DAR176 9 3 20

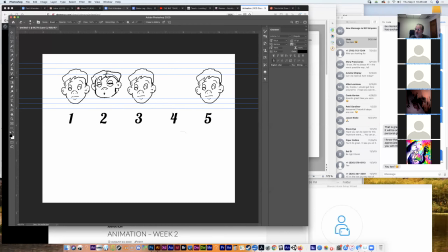29:01 Let's see. I have a very few short samples of simple animation stuff that I've done on my shared drive if you want to take a look at some point. Okay, Zion, we'll do that. Thank you. So we'll finish this little exercise, and then we'll look at the drive and see what's in there. Okay.
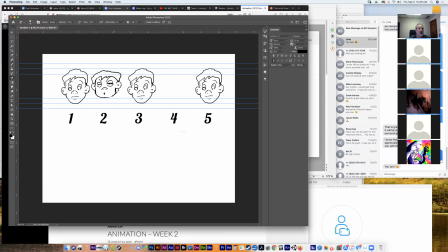29:21 I wonder why that's not erasing. Okay. I guess this makes more sense that it would go out like this. Okay, so now we have the guy squished down.
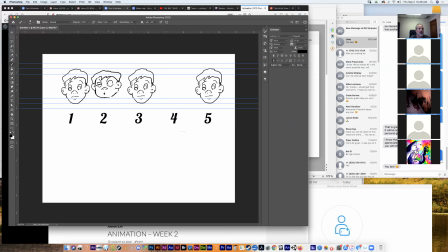Right, and I can even move this drawing so that it's kind of a little more centered in the spaces that I
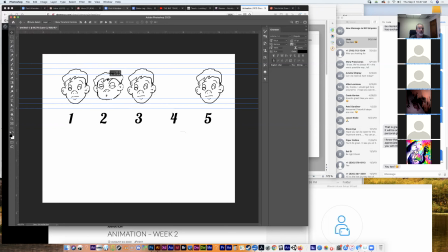29:52 had dictated for this. And you know what else I can do? And this is a cheat from the digital, right? But I can also just scale him down, right? I can further accentuate that feeling of squashiness by literally squashing him in the program. So if I go transform and scale,
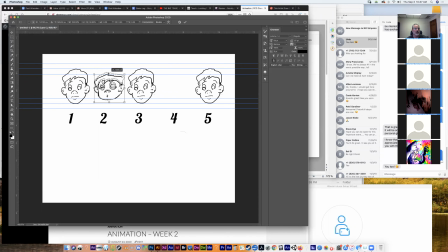30:12 I can hold my shift key down and I can click on this guy and I can literally smush him down so that he fits within those lines, right? Now, if you remember squash and stretch, the squash and stretch principles, they said that you have to keep the same amount of volume in your objects even though you squash them or stretch them.
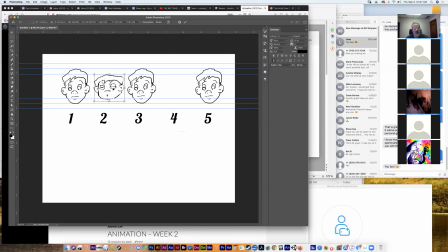30:31 Now, you can tell right here, this guy's squashed, but it doesn't look like his head has the same amount of volume as these other two heads. So I think what I'm going to do is stretch him out to the sides a little bit. So he squishes down and stretches out, and that's exactly what happens with squash and stretch.
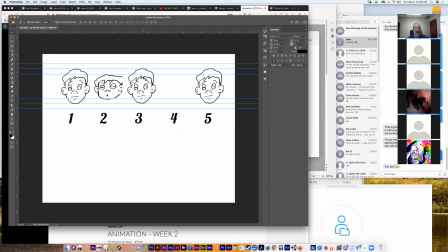30:49 So I think I'm going to click on this guy right here in the center and move him over a little bit to give me some more room. And then I will click on this guy again.
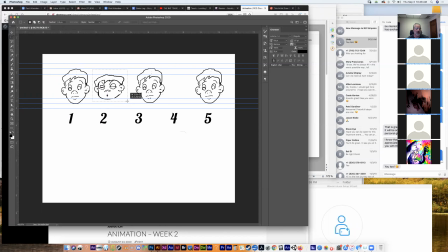31:05 Of course, if you're doing all this with pencils, it's much harder because then you have to redraw every time you want to,
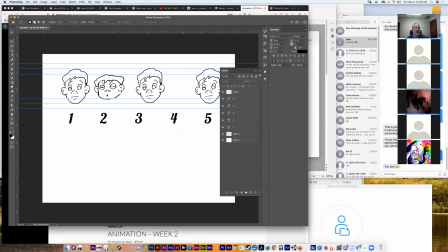31:14 squash somebody or stretch them or whatever. So let me click on this. I need to get on that layer. Okay, now let me go Command T. Why is all that stuff showing up? It's not all on the same. Oh, he's on the same layer as somebody else. Okay, so I just have to
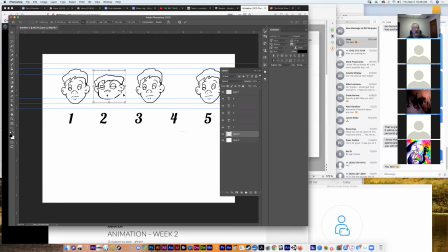31:31 select him and do Command T, which is transform, hold down my shift key, and then try to stretch him out enough so that it looks like he's basically has the same volume of head,
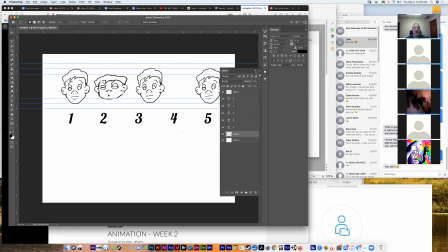31:44 right? Okay. Now, I don't have as much room over here, but that's okay because this one over here, number four,
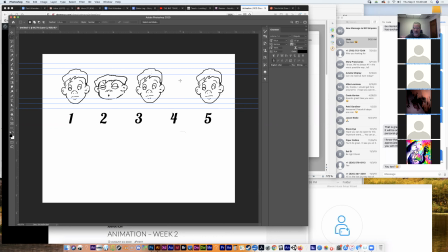31:53 should be tall and thin, but of course it will have to have the same volume as everything else.
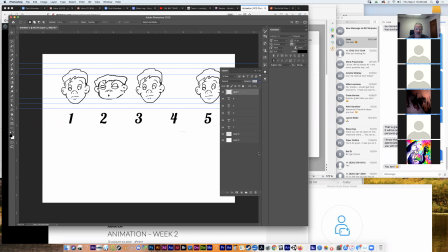32:00 So I think what I'm going to do, I'm going to make sure that I'm drawing on a brand new layer up here. It's always a good idea to name your layers. I kind of haven't been doing that. I've been just messing about here.
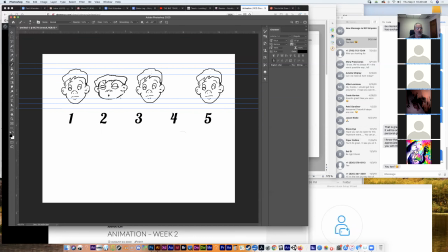32:13 But okay, so now my goal is to draw the same guy, but I want to exaggerate the heck out of him. Draw him all the way to these top lines. Try and keep that same amount of volume in him. So of course, I'll always start with the oval,
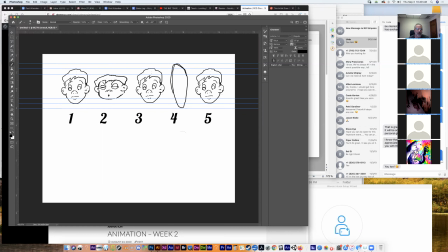32:34 which might take me a few tries to get an oval that I feel kind of represents this. Let's see. Now that looks like too much. That's a little too much in the volume category.
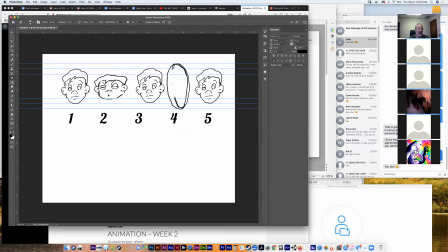32:53 But let me get rid of these lines I know I don't care about, that I don't want.
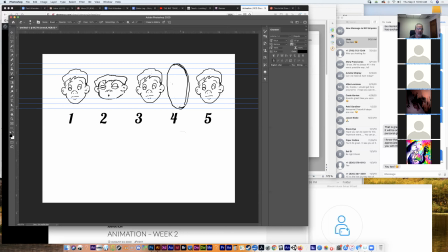33:00 And, like I said, I could cheat a little bit here in the digital too, because once I have a drawing that's kind of close, I can do things like I can
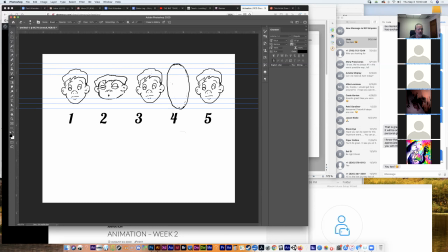33:14 re-angle it, stretch it in and stuff like that. So I think I'm going to do some of that on this. So, I've got a little oval there, which I think will work for me. So I'm going to do Command T on my Macintosh. And first thing I'm going to do
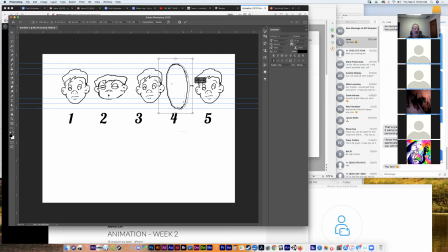33:29 is squash it in a little bit so it looks like it has the same volume, the same amount of information that's here would be, it would mean that he would be pretty thin
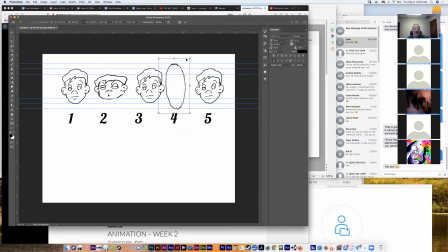33:43 to be that tall and still have that amount of volume. Now, the other thing I'm going to do is I'm going to rotate him a little bit, rotate this little potato looking shape so that it's sort of straight up and down,
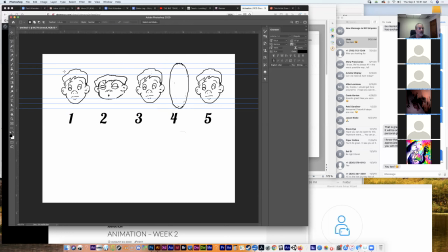33:58 and then deselect that. Okay, so now I've got that. Once again, I can do things like draw on my construction lines, and you have to think about how that changes when he stretches, right? So now, maybe his eyes are way up here,
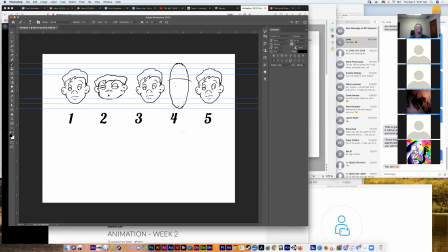34:19 right? Maybe his nose is much further down. Certainly his mouth, which we really want to accentuate as being a alarmed mouth, is here.
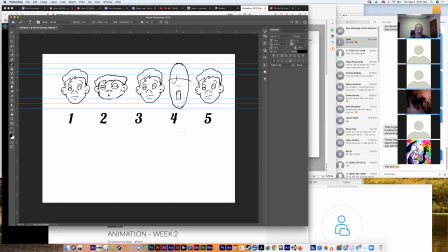34:35 His eyes, of course, are going to take up a really big part of the scene because, we're trying to get the sense of alarm here. And of course, the eyebrows,
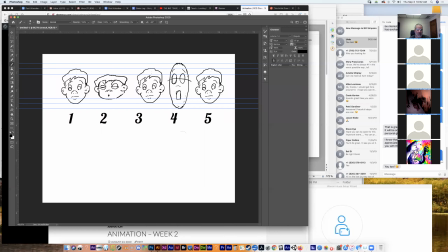34:54 showing the alarm. Give him a little tongue here. We can exaggerate everything, so we can take the ears and make them taller and skinnier. And of course, we can play with his hair a little bit.
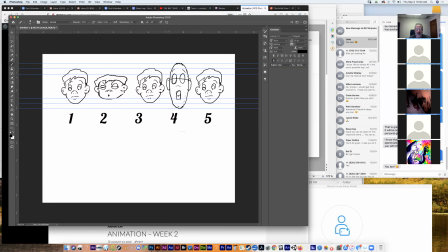35:13 Now, I had said that I wanted him to go just this high, but of course, this is artistry, and you can change the rules anytime you want. So I can sort of draw his hair in such a way that it's almost like accentuating the surprise.
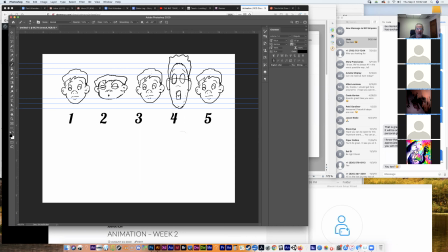35:27 You know, his hair's kind of sticking up more than normal to accentuate whatever it is that has surprised him. And of course, with the eyes, I can go one of two routes.
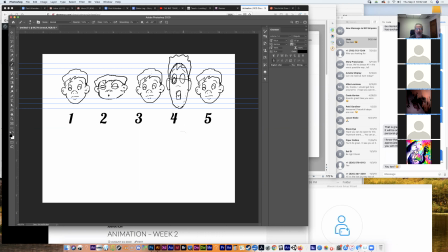35:42 I'll make one eye with a really big pupil here. We can see how that looks. And then we can make one eye with a really small pupil and see how that looks, right? And then you can sort of go back and forth and see which one of those you like better and stick with that one, right?
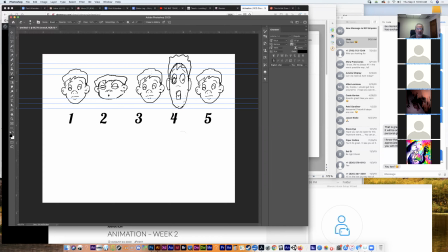35:57 So let me get rid of some of these extra lines I know I don't want right now. Now, of course, if we were actually animating this, we'd be able to, each frame would be drawn where we could actually turn on the previous frame and see what it looked like.
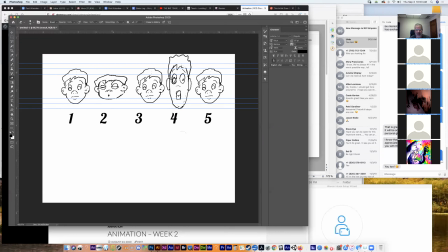36:15 And that would make us, that would make all these drawings line up a little better. So that of course would be better for animation. I'm pretty sure I want him to have a small pupil. So I'm just gonna go ahead and get rid of the big one, get rid of whatever junk I can, maybe redraw the pupils. Let's
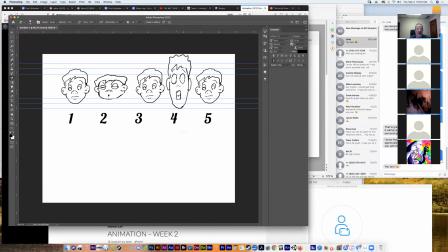36:37 see. Okay.
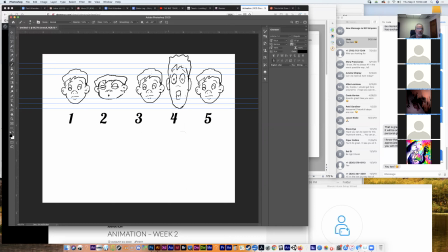Okay, so now we have this sense of alarm.